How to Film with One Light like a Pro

That's actually two reflectors bouncing our single source back into the frame, one on the left side and one on the right side.
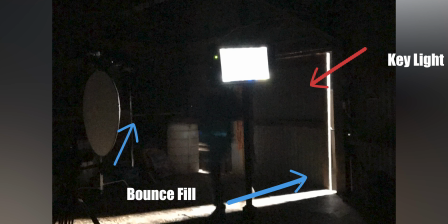[4:16]
I set this up because originally I felt like the frame was too dead, I guess. This bounce light helped the scene breathe a little bit and add a little more movement into a static shot.
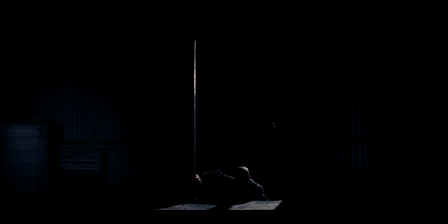[4:28]
I really like how this shot turned out, especially the shadows on the floor of the barn as our villain enters the scene. Our second shot is much more simple. It's a close-up of our character Shannon hiding in the barn.
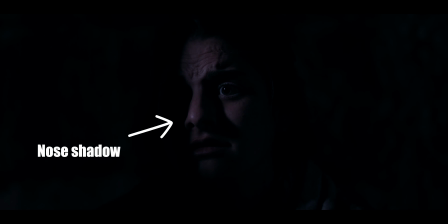[4:42]
We keyed from screen left, you can tell because there's a slight nose shadow falling to the right side, and we flagged off the light so it wouldn't hit her entire face. Following this shot, we have a point of view of Shannon looking at the villain standing up in the barn.
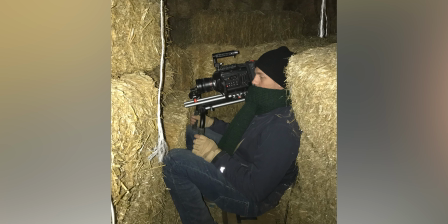[5:00]
You can see that we're looking through some cracks in the hay. You can see a couple of the straws entering the frame.
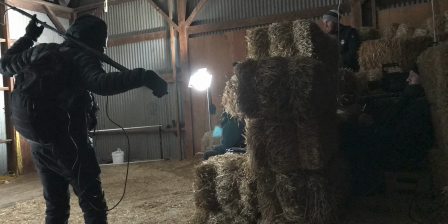[5:06]
But this is one aspect where I would have liked a second source just to illuminate the hay just a tad, because it is kind of hard to tell what you're looking at that point. But our single source was already taken, lighting our villain. The next shot starts with an over the shoulder and ends with a close-up. This shot details how movement can help make a one light lighting setup seem more dynamic.
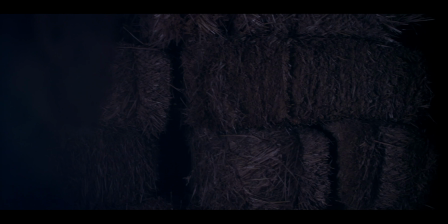[5:32]
In the shot, we start focused on the crack in the hay where Shannon's last POV was taken,
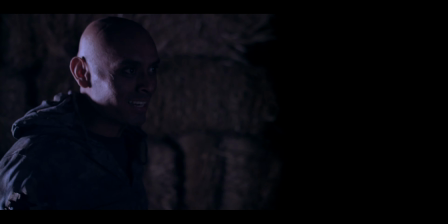[5:38]
and then our main character turns around, faces camera, and then Shannon gets the drop on him.
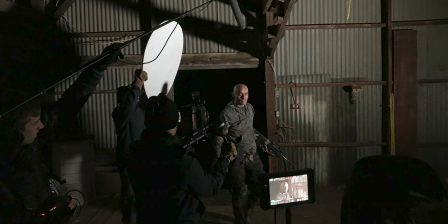[5:45] I know your every move.
So throughout this whole sequence, you can see that the lighting starts with a hard back front soft,
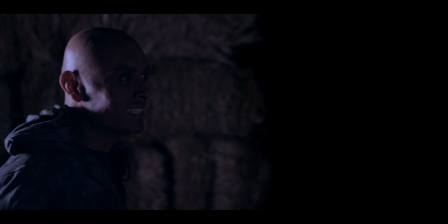[5:54]
and then turns into a standard just side key. And that slight movement, that movement in the shadows and in the light, helps make this one light lighting setup a little more dynamic.
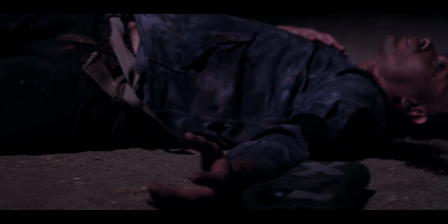[6:06]
The rest of the sequence plays out as inserts, and once we get back out of the barn, we're back to 2 lights, and so we're no longer with our one light setup. So that was the scene from The Long Walk, all shot with 1 light. If you want to see more, go ahead and check it out. It's on my channel. I'll leave a link in the description. So that wasn't really a tutorial. Remember, I said that this is more of a case study, showing that you can shoot a scene with 1 light, and don't let anybody tell you different. Am I suggesting that this is the best shot scene ever? No, I'm not. And as I look back at it, there's a couple things that I wish I would have changed. But is this good for the limitations? Yes, I believe so. And that's really the name of the game.
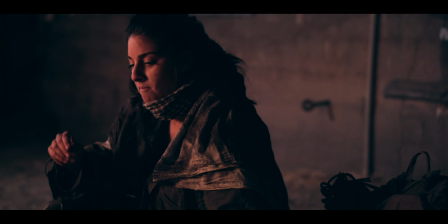[6:49]
I would have loved to have more lights, play with color temperature, and just busy up the lighting design in general, but I didn't have that luxury. But with all that being said, if you take one thing away from this video, remember that people won't know how many lights you used in your frame. They won't. So it really doesn't matter how many lights you use, but how many people connect with your story. Thanks for watching. If you want some lighting inspiration, I do have some free lighting diagrams and a free lighting ebook in the description below in the Filmmaker's Vault. Totally free. That's the truth. Nothing fancy about it. Well, nothing fancy about getting it for free. The downloads are pretty fancy, and I think you'll enjoy it. So click that subscribe button and hit the bell so you don't miss out on my next video, even though you already know it's every Friday.